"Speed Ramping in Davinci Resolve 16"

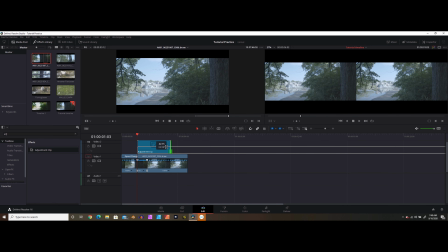So we can bring our adjustment clip over and resize that adjustment clip just into that area.
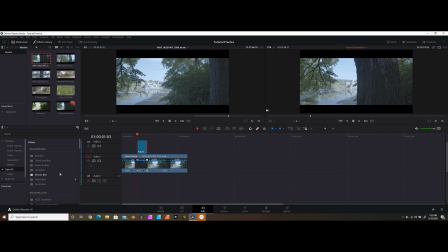So then what we want to do is go to Open Effects and find directional blur and drag that onto our adjustment clip. Now once we've done that, keep that adjustment clip selected and go into your inspector and click on Open Effects,
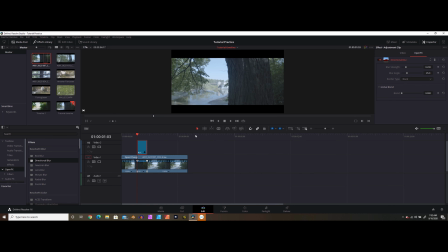and this will give you the dialog box for that blur. Now you can see if we increase this, it's going to seriously affect what this blur looks like. And right now it doesn't really look realistic or the way we would want it to. So we need to change the blur angle.
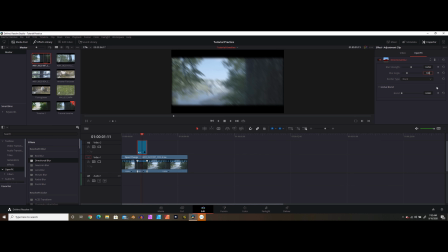And since this is a lateral move, we want to go to 180 degrees. So it looks like it's going side to side here. Now you can see on the edges that you have this kind of black fade. What we want to do is go down here where it says border type black.
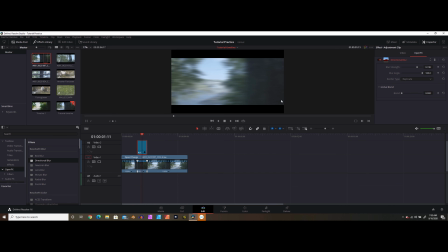We want to change that to replicate, and then that'll make it look like it's just continuing the frame off to the edge. That's a lot more what we're looking for. So what I'm going to do is I'm going to keyframe this at the beginning of the adjustment clip, at the middle of the adjustment clip,
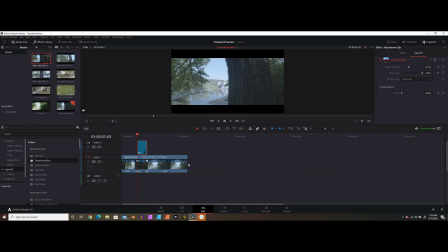and at the end of the adjustment clip, so that we end up with a sort of ramp up and down. Up here at blur strength, I'm going to put it down at zero. I'm going to click on my keyframe diamond. Then I'm going to come over here roughly into the middle of the adjustment clip.
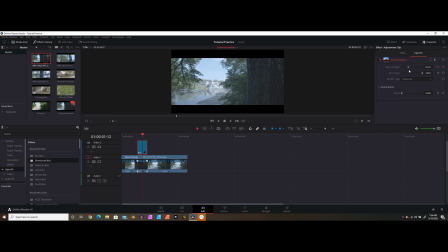Then I'm going to raise the blur strength up to where I like it, probably just to taste. So we'll say, for simplicity's sake, I'm going to say 0.60. And then I'm going to go to the end of the adjustment clip, and I'm going to bring that back down to zero. Okay, Now, if we preview this,
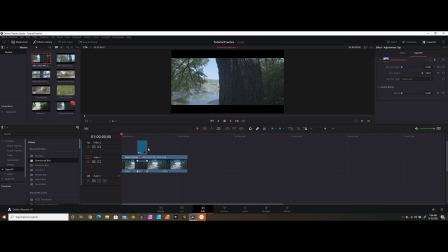we're gonna now see that we have a little bit of motion blur in that fast section, and it gives it a little bit of a dynamic look. So I like doing that. It kind of adds sort of a premium feel to that speed ramp. Now, what you can do here is you can now adjust things a little bit.
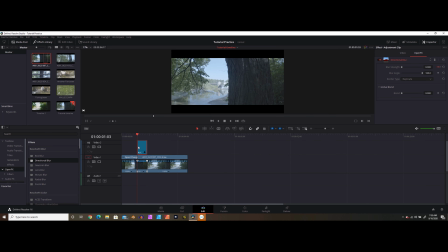I did notice that the motion is not 100% side to side here, so it does kind of move to the left and down a little bit. So what we can do is when we get to our fully blurred section, we can kind of change the direction of that blur a little bit.
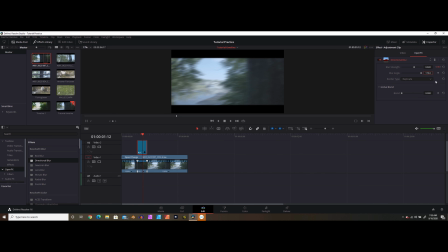So maybe let's do 170 instead of 180 degrees. Maybe that'll look a little more natural. There we go. Maybe 175. Now that looks more natural. So there you go, guys, some solid tips and tricks for speed ramping in DaVinci Resolve 16. As always, I hope you guys enjoyed this video. If you did, do me a favor and hit that thumbs up button. Consider subscribing if you're not already. And yeah, let me know in the comments if you guys enjoyed this video and if you want to see some more stuff like this, or maybe if you have any suggestions for me as far as different things to cover. And yeah, aside from that, I will see you guys next week. Later.